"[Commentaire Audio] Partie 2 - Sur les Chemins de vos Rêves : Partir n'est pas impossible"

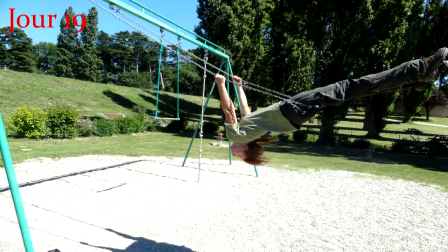2136s
j'ai des problèmes de gestion mais en général les meufs sont plus cool pour ça,
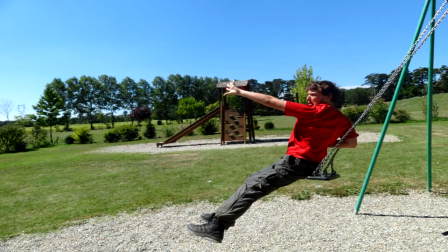2143s
pour être plus mature que les mecs mais ouais mais ce resto je trouve que je vois putain j'aime bien cette photo des yeux
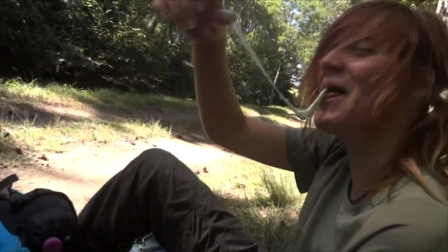2152s
je trouve que ça y rend pas assez hommage parce que c'était vraiment un super resto et un super concert jazz et voilà et ça c'est dégueulasse
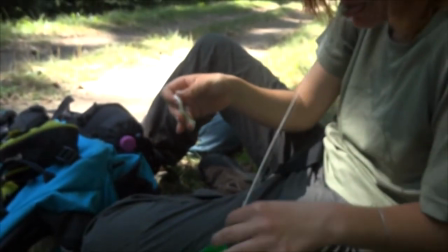2160s
ne laissez jamais fondre vos anneaux à la pomme les bonbons c'est trop cool ça vous apporte plein plein de sucre en voyage mais
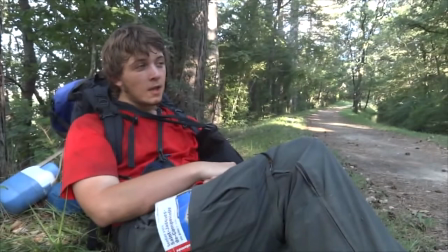2168s
mais voilà là j'en parle de cette route mais c'est vraiment genre
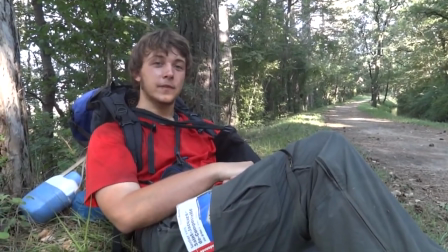2174s
je sais pas, alors imaginez-vous ce paysage, comme ça sur, je sais pas sur
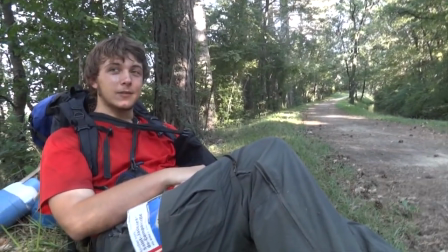2182s
40 km ça doit être super pour les balades à vélo,
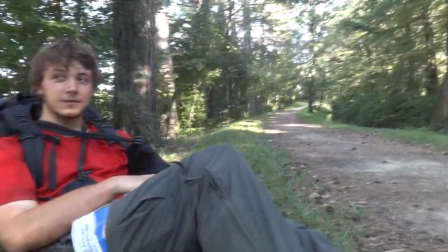2187s
je dis pas mais comme ça c'est
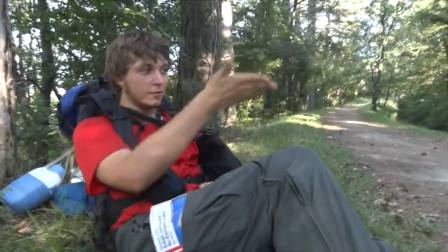2192s
voilà, t'imagines ce paysage comme ça pendant 2 jours non-stop ça rend fou ça rend fou en fait parce que ça fait partie de ces routes
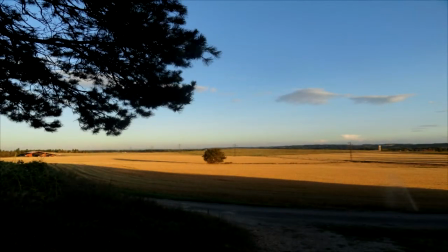2200s
qui ont pas d'horizon visible et voilà, mise à part avec ça
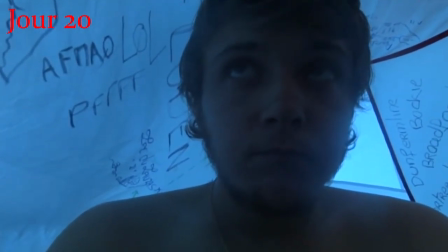2206s
là j'étais plutôt déprimé c'est pour ça que j'ai mis une petite intro de grand corps malade
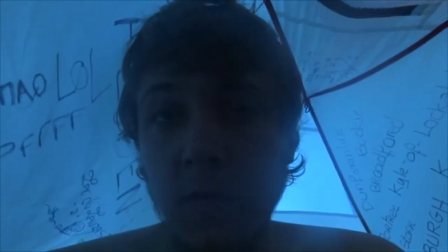2213s
voilà sur ça ah oui, et donc la fameuse anecdote où je suis tombé malade après avoir bu de l'eau contaminée
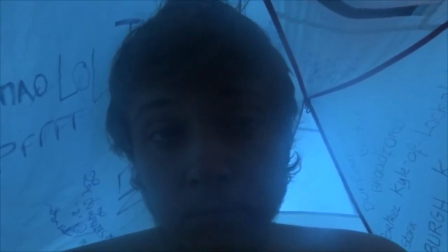2222s
que j'aurais dû vérifier avant mais j'avais vraiment très très soif j'aurais dû calmer ma soif plutôt que de
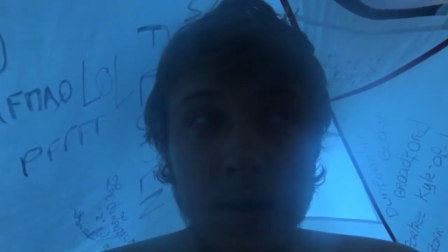2227s
tomber malade et où du coup on est resté un jour sur ça avec des gens de la mairie très gentils
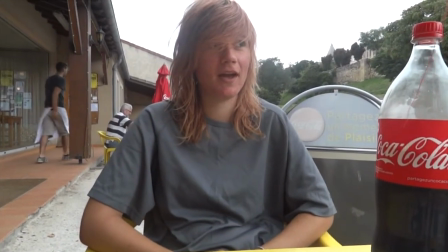2233s
qui ont accepté de me fournir des soins
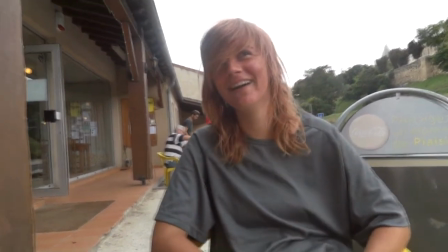2238s
de me fournir des soins de m'emmener voir un docteur qui puisse me prescrire des trucs et même me
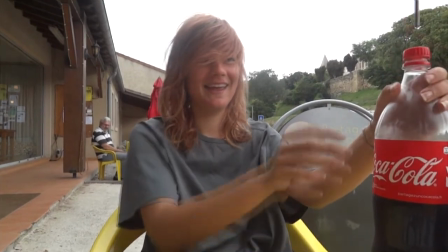2244s
payer mes médicaments qui malgré tout ce que j'avais pris dans la pharmacie n'était pas
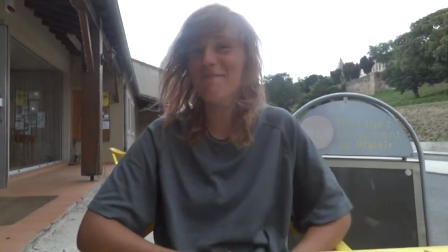2252s
il en manquait la moitié alors cette séquence elle est à la fois assez marrante et assez dérangeante parce que
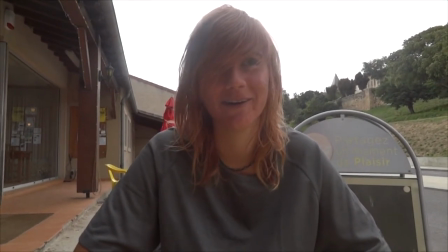2263s
parce que je sais pas avec ces espèces de petits trucs comme ça
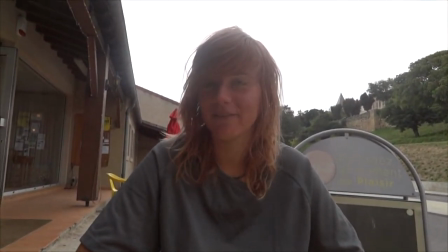2268s
je sais pas c'était comme une espèce de petite vengeance à la con sur Roxane au montage
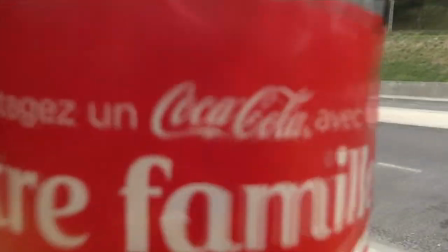2275s
voilà qui était un peu saoulée en plus j'ai fait exprès de la monter pareil que
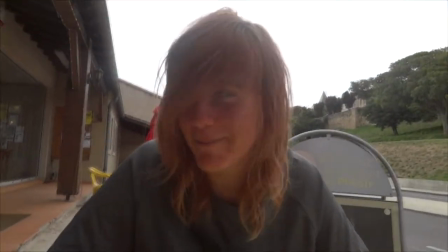2282s
que dans l'état d'esprit où elle a été tournée c'est à dire que j'avais énormément de fièvre Que Roxane s'amusait beaucoup Et qui
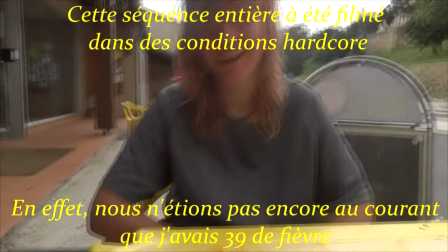2294s
Voilà ces espèces de trucs hardcore Et qui du coup s'amusait beaucoup Aussi de ma condition Et du coup
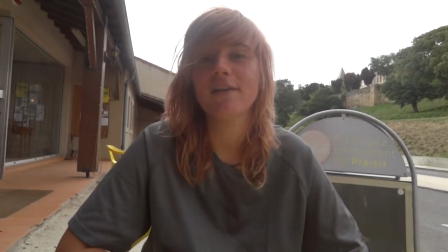2300s
je m'amusais à faire de la merde Parce que vraiment J'étais dans un espèce de délire
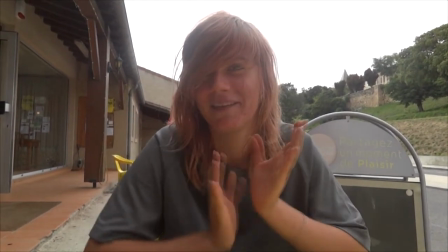2306s
Genre je sais pas Imaginez-vous totalement défoncé en fait Genre ce genre de fièvre
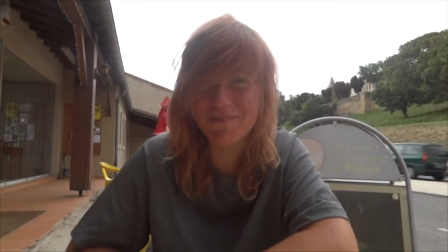2312s
De fièvre un peu Genre voilà je vois un camion qui passe je tourne un peu la caméra juste parce que ça a paru dans mon champ de vision
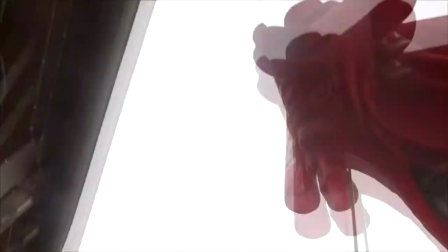2321s
enfin c'est ce genre de petit truc donc du
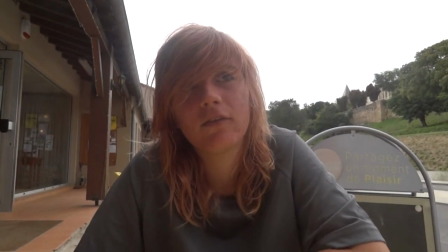2328s
coup elle est assez marrante parce qu'elle est très boufoque cette séquence mais en même temps elle est aussi très dérangeante
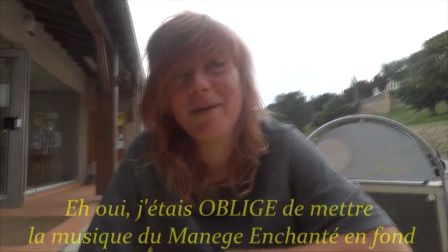2334s
sur ça et je me rends compte que sur ce genre de truc,
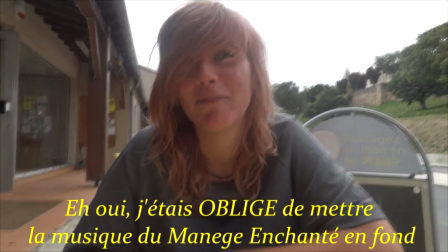2338s
le manège j'en chantais c'était une idée que j'avais eu que j'avais eu sur place je crois que je le dis et je me rends compte que sur ce genre de séquence
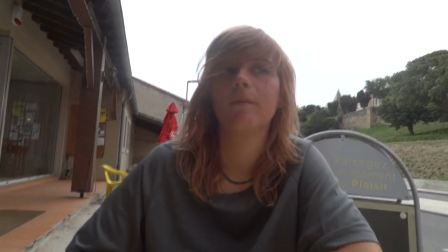2347s
finalement on perd du temps on perd beaucoup de temps parce que si le second documentaire
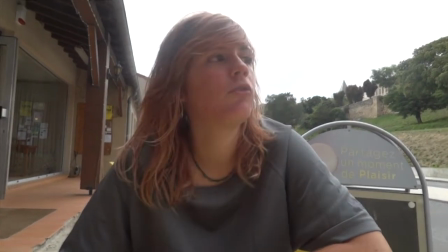2352s
j'estime que tout ce qui est dedans c'était nécessaire de vous montrer, de vous le raconter mais qu'il y a juste tellement de choses
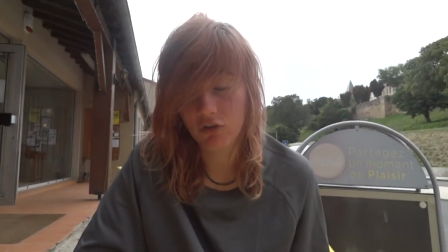2361s
que du coup on n'a pas le temps là dans ce truc il y avait peut-être des trucs beaucoup plus intéressants à vous montrer plutôt que de mettre
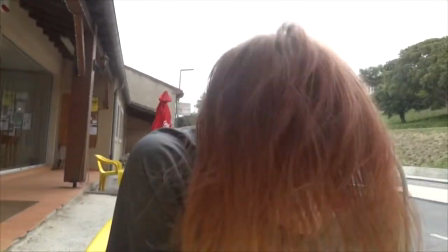2370s
l'accent sur ça mais le truc